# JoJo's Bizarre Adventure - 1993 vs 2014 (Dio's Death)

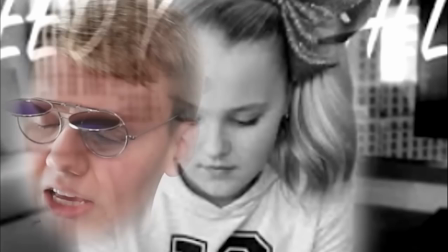0:00 Considering my main introduction to Jojo was through Pyrocynical videos making fun of Jojo Siwa,
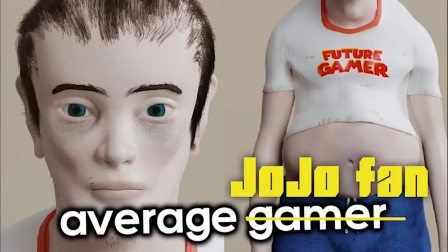0:05 who looking back Araki really could have inserted into the canon. So safe to say I'm not exactly a Jojo expert, which I don't know is probably for the best,
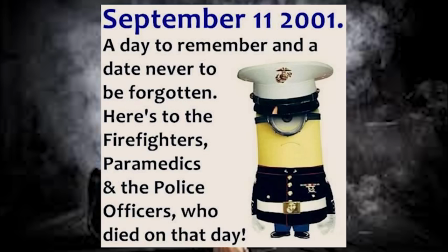0:14 but either way if I can just shut up the people who have been asking me to talk about the OVAs for the past year,
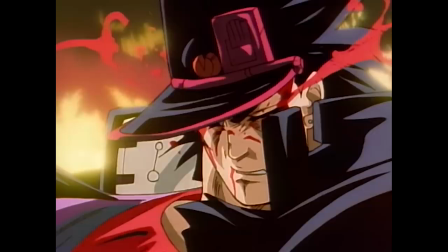0:19 the sacrifice is worth it. So without further ado, let's go side by side my all time favourite Marvel fight, Jotaro vs Dio.
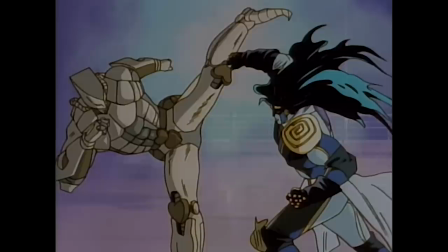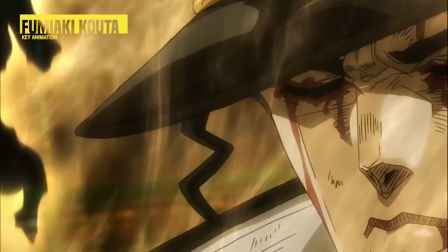0:38 Now, starting with the newer take, the animator who presumably handles it, animated the scene where man eats cherry, so already I've lost a bit of faith in him.
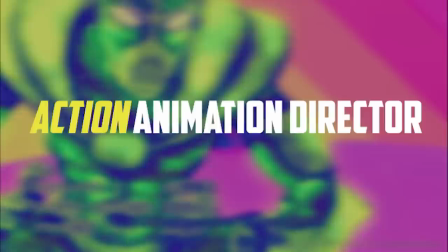0:47 Now, Kota at this point had been a regular on the series, and also worked as an action animation director.
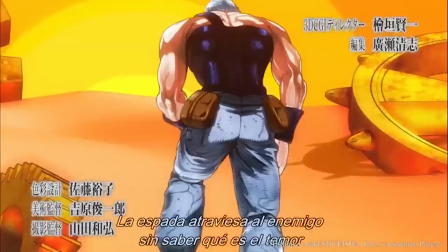0:53 If you ever see a word put before animation director, like effects, mecha, this is an indicator that this is a specialist role.
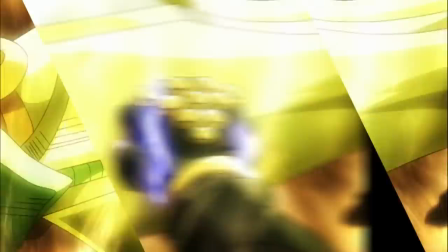1:02 So having someone like that was certainly a great choice for the big finale of this arc.
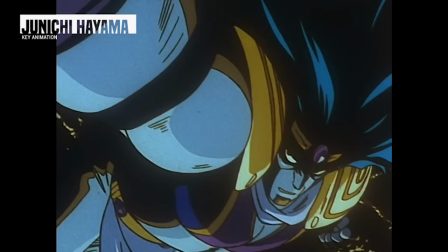1:06 Now on the other side is Junichi Hayama,
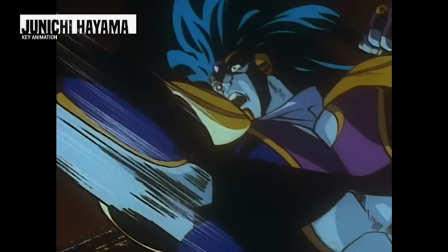1:10 who was the character designer for the OVAs and had already done a lot of key animation in the prior episode, so no idea why he's back already, that's quite a workload.
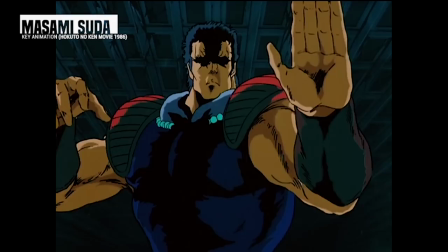1:19 Although he was mentored by the legendary Masumi Suda, who was known for being absurdly fast so yeah maybe he absorbed that off him.
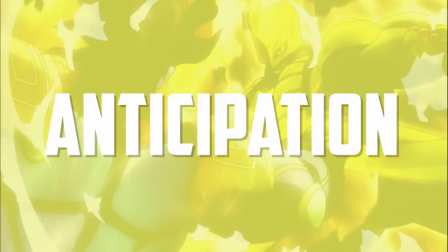1:27 So with the backstory out of the way, let's actually go side by side. So, the first thing to point out is what's referred to as anticipation.
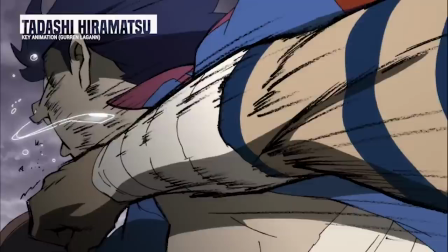1:35 This is needed when animating an action because you're preparing the audience for said action as well as creating build up.
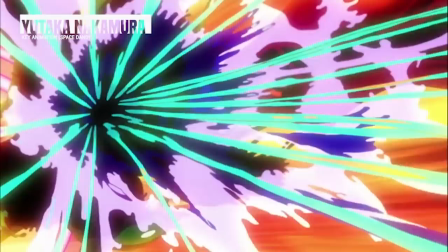1:42 Additionally, it gives a sense of energy and strength behind it, which is kind of important when someone's getting a biff in the noggin. Kuta illustrates this through a full rotation. Hayama's on the opposite end is a bit simpler in that respect.
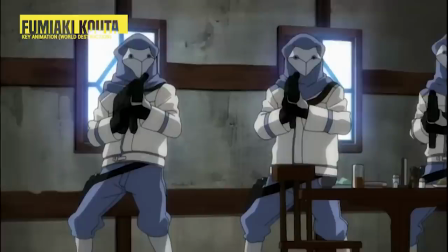1:56 And on a side note, I definitely approve of the Kanada style effects work. You can see his influence throughout a lot of Kuta's work.
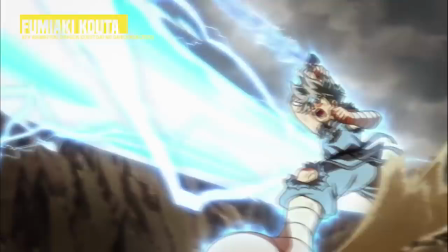2:03 Although going off his recent stuff, the Kanada-isms seem to have died down a bit. Although it's the next cut of Jotaro that's rather interesting.
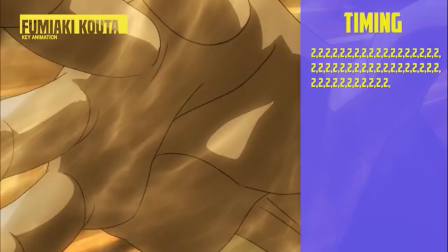2:11 Kuta uses higher frame rates, timing out the cut entirely on just twos.
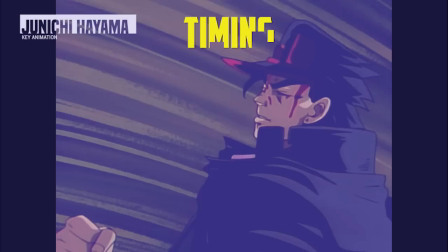2:16 What this means is that every two frames you have a new drawing on screen.
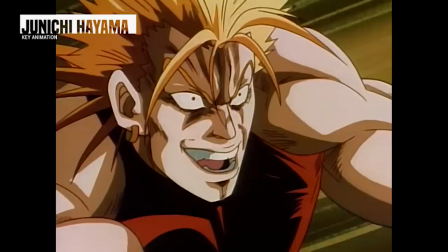2:21 Hayama's though is much more modulated, going from twos to fours then back to threes. However, I would argue Hayama's is much smoother and the same with the cut prior.
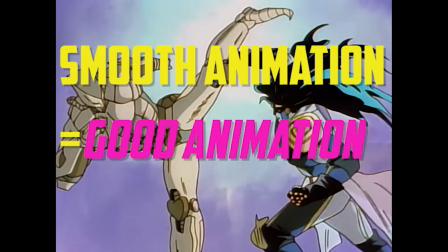2:31 Now that's not to say smooth animation instantly equals good animation, that's a massive oversimplification.
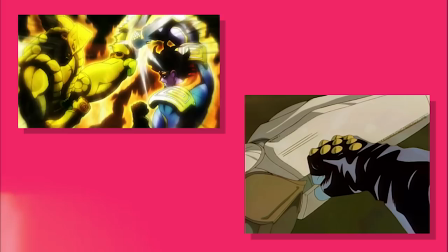2:38 Although this is a good example that higher frame rates aren't an instant guarantee to smooth and
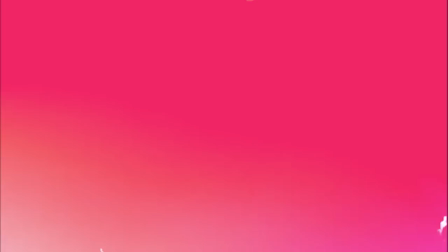2:43 interesting motion and how the animator spaces out the drawings is really important.
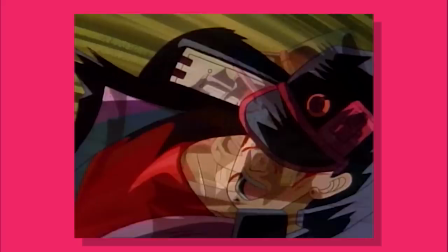2:48 In this case Hayama's is pretty clear, it gradually tightens as Jotaro draws back his arm,
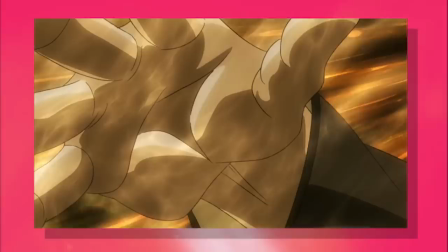2:54 then suddenly widens to illustrate a sudden burst of speed.
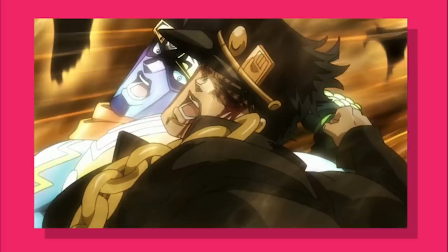2:58 Cortez fluctuates a bit which combined with his camera work zooming out and focusing on certain parts of the body is stylish in its own right.
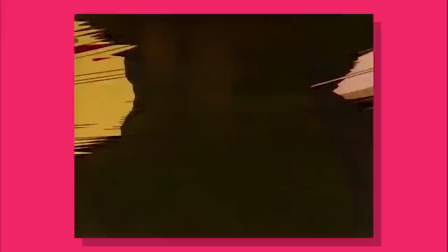3:06 Still for me personally I think the killing blow by Hayama flows a little nicer while the timing is much more interesting and the anticipation is just that bit stronger.
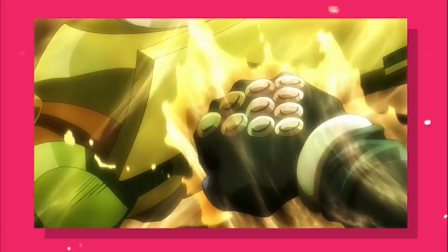3:16 Now next cut there's the classic triple repeat. Some people don't like it but I really don't mind it's totally fine.
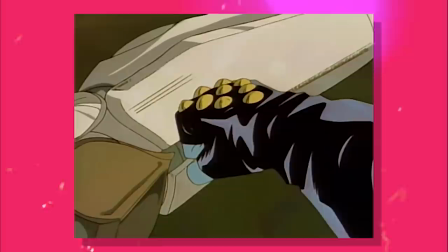3:23 The 93 3 take is still as well and flickers the two characters' stands in and out, which is cool,
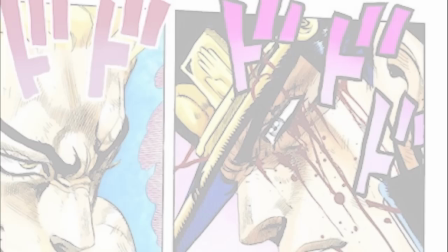3:29 nothing really though to say much about that cut, but to the next one Kuta's is much more of a bloody take which works well. This scene was a clever little way to throw the audience off and make you think that Jotaro was bested for a brief second,
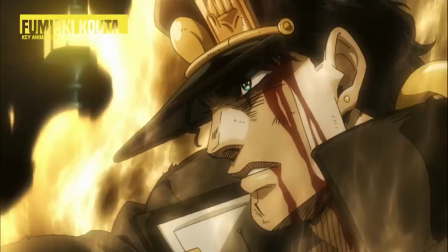3:41 which definitely got me, although by adding the extra amount of damage, of course illustrated through the blood and effects, it kind of sells that just a bit more.
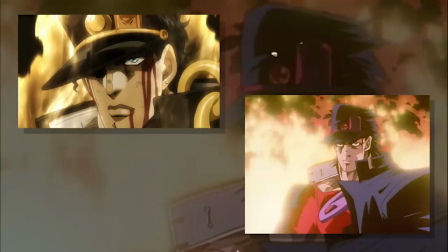3:50 Now, Dio's death in the two versions is very similar in terms of the storyboard.
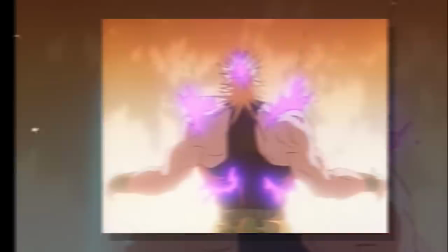3:55 The only main difference I would mention is that when Dio explodes, he's framed in front of this inferno, which coincidentally was of his own doing.
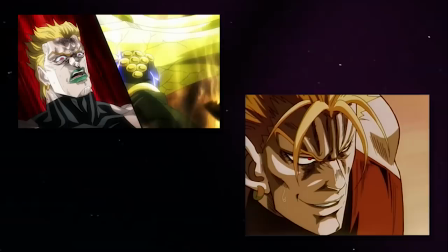4:03 It's very striking imagery and with that memorable.
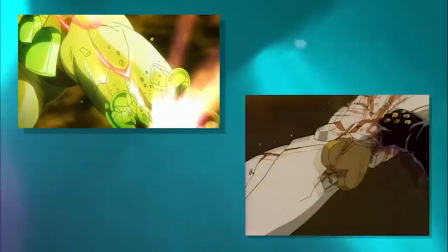4:06 Now in terms of animation, both are more animated in certain parts than others, so there's not some large contrast between the two in that area.
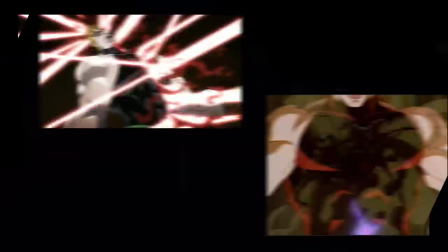4:14 Although there is in terms of character art.
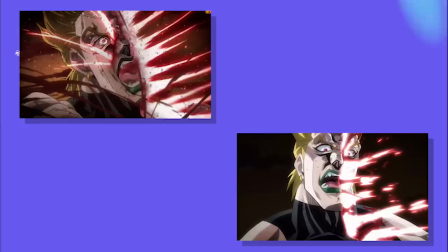4:17 While Hayama puts out some excellent drawings here, Kuta takes it up a notch and packs another level of expression to the characters.
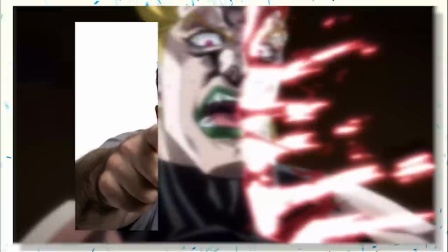4:25 But let's actually touch on the how with these two shots. The first is how he's defined certain muscle groups more.
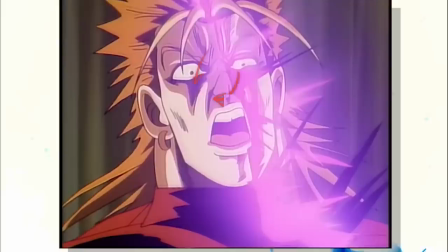4:32 When you tense up the face, there are two large creases that form under your eyes and beside your nose.
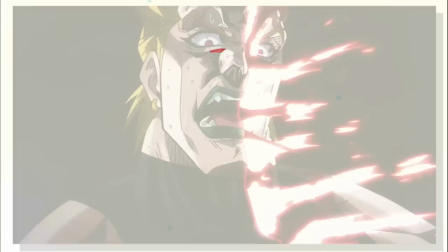4:37 Now you can see that detailed a bit in Hayama's, although Kuta brings that out more, with large shapes and much sharper ones at that.
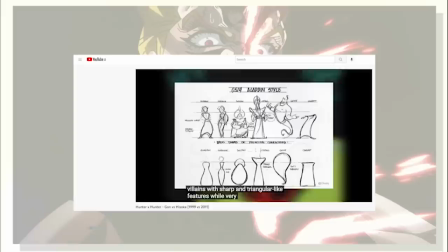4:46 Like I've said before in my video, shapes communicate different messages, rounder designs can give a softer feel, while sharp a harsher one.
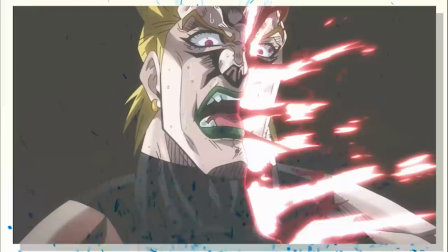4:54 And having some pointy triangular shapes certainly does the trick, and funny enough this actually also ties in with the mouth,
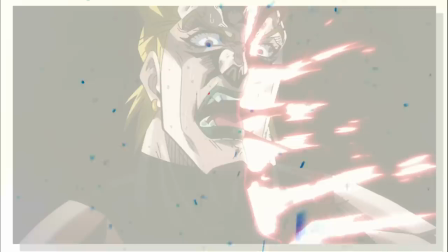5:01 if you look at the angle, it comes to a triangle, with several lines there also to illustrate the creases.
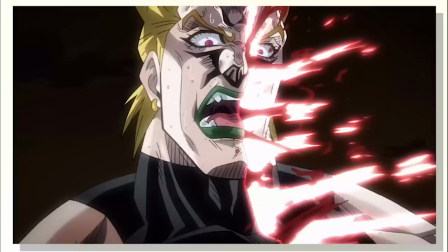5:07 Kourthes on the other hand, while it also forms a similar shape, doesn't have those strong curves down and around.
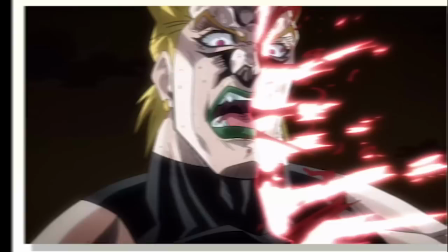5:13 It's really interesting how important these two particular features are to bringing out intensity.
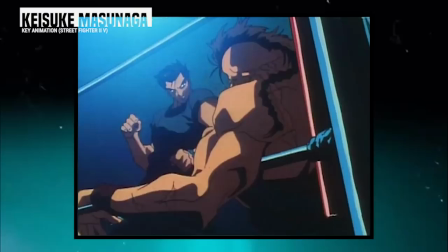5:19 Like one animator I have brought up multiple times and that always nailed it was Keisuke Masanaga.
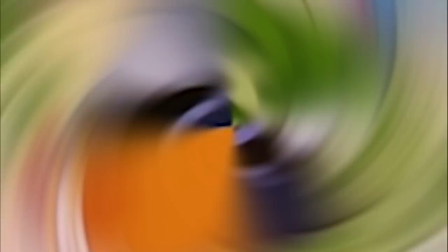5:24 And one reason his work was so expressive is how he pushed these features, especially the mouth.
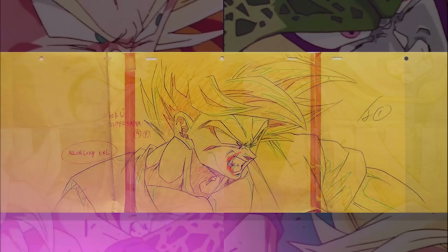5:30 Rather than the simpler boxy look of the show, he would angle it, again in a triangle, and emphasize the gap between the teeth.
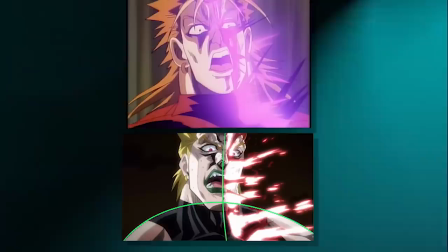5:37 But anyway back to Jojo, there's some other stuff like the posing,
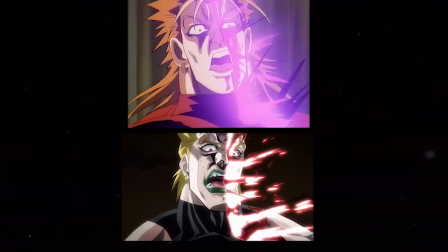5:41 the head and neck are angled with a bit more of a head tilt making the image feel more three-dimensional and not as flat in front on.
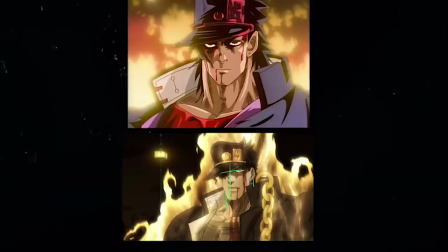5:48 At the same time, Kutus can be a little rigid in this area, like literally in the next cut.
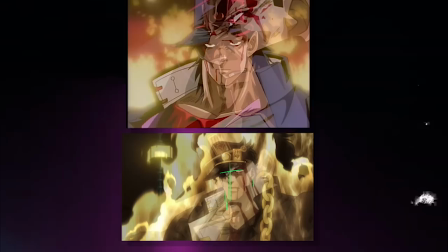5:53 Everything's just straight, whereas this time Hayama angles the head off to the side and adds curvature to the neck, which feels more natural.
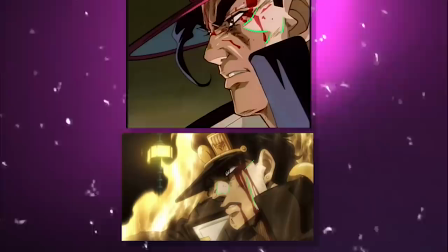6:01 Another example with Jojaro, Hayama, instead of using a lot of straights,
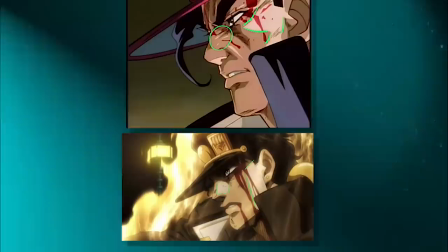6:04 adds more curvature to the shading and hatching and width that defines the cheekbone, as well as the muscles tightening around his nose,
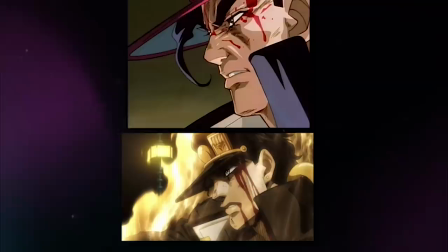6:12 and as a result the expression feels more lifelike.
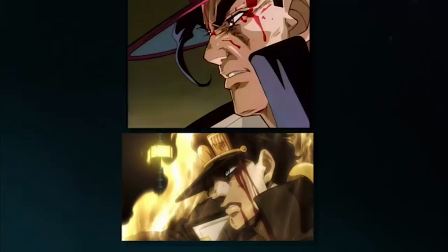6:15 Of course Kutuz certainly isn't a bad drawing either, although this is a good example that just because an image is closer to the manga, or on model,
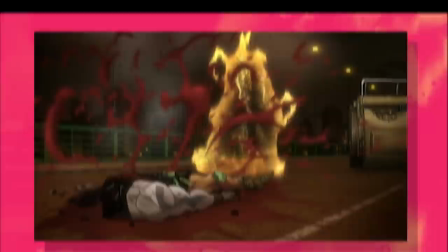6:24 says little about the actual quality of said drawing.
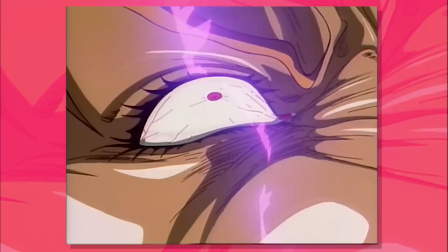6:28 Now wrapping things up, this scene, not the two episodes on the whole, are both solid in terms of direction and storyboard,
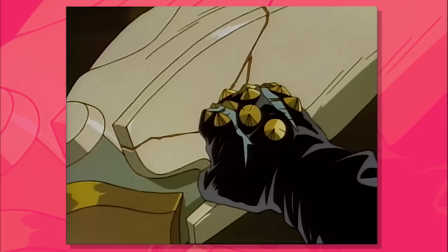6:35 although I would argue 93 inches may be a little higher in that area. 93's animation is also looser at times, as well as the drawings generally,
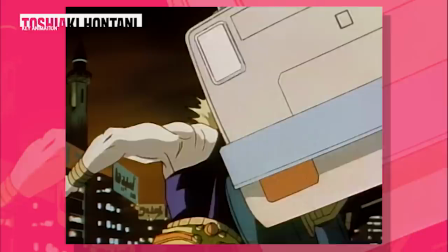6:44 although I think the contrast in those departments are more so noticeable when looking at the entire episode rather than in a confined manner like we've done here.
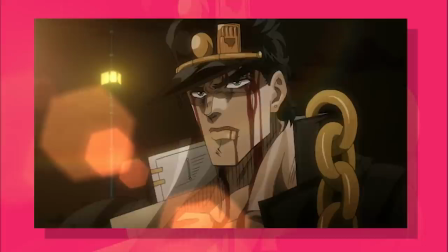6:53 And perhaps this might sound a little nitpicky, but considering this was the big arc finale, even though this is TV anime,
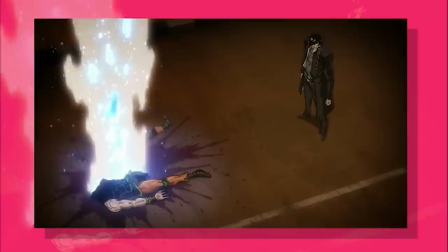6:59 the schedule is much stricter and going off the fact it had two directors and seven
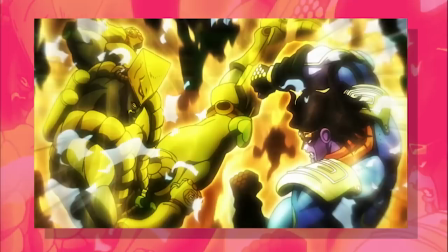7:04 animation directors so they certainly didn't seem to have time on their side could have just been
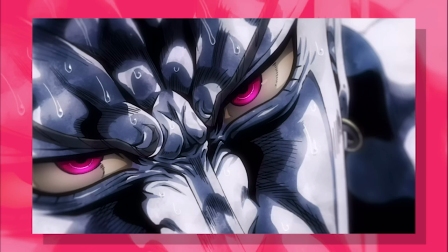7:09 a bit more animated either way where the newer adaptation shines most is through its spectacular character art which is amazing for all the reasons
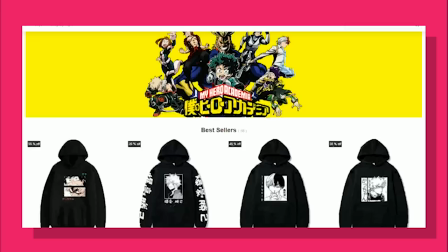7:18 i've stated already but yeah i would say both versions did justice to the source material but of course let me know your thoughts in the comments and also Also
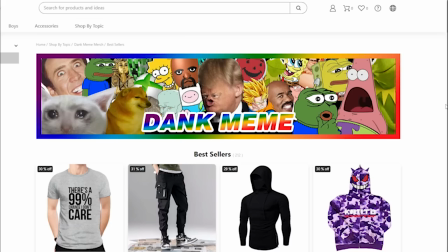7:27 check out our sponsor Fandom Eon for some epic anime merch and meme merch.
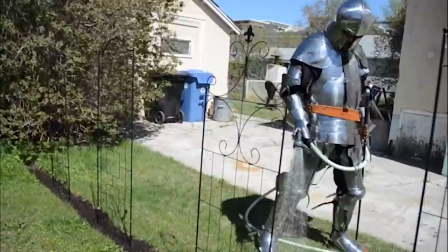7:32 I'm unsure why a man wearing a night outfit comes under that category considering that's what I personally wear daily.
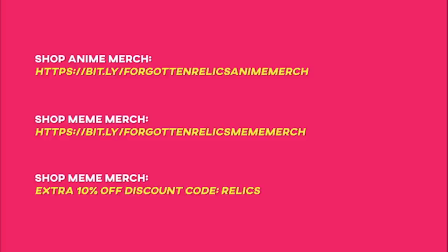7:39 Either way, click my link in the description and enter the code RELIC for a 10% discount,
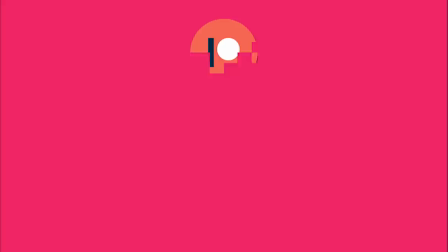7:45 ultra rare, so check it out if you're looking for a shirt and want to support the channel. But with that, thank you for watching and I'll see you later.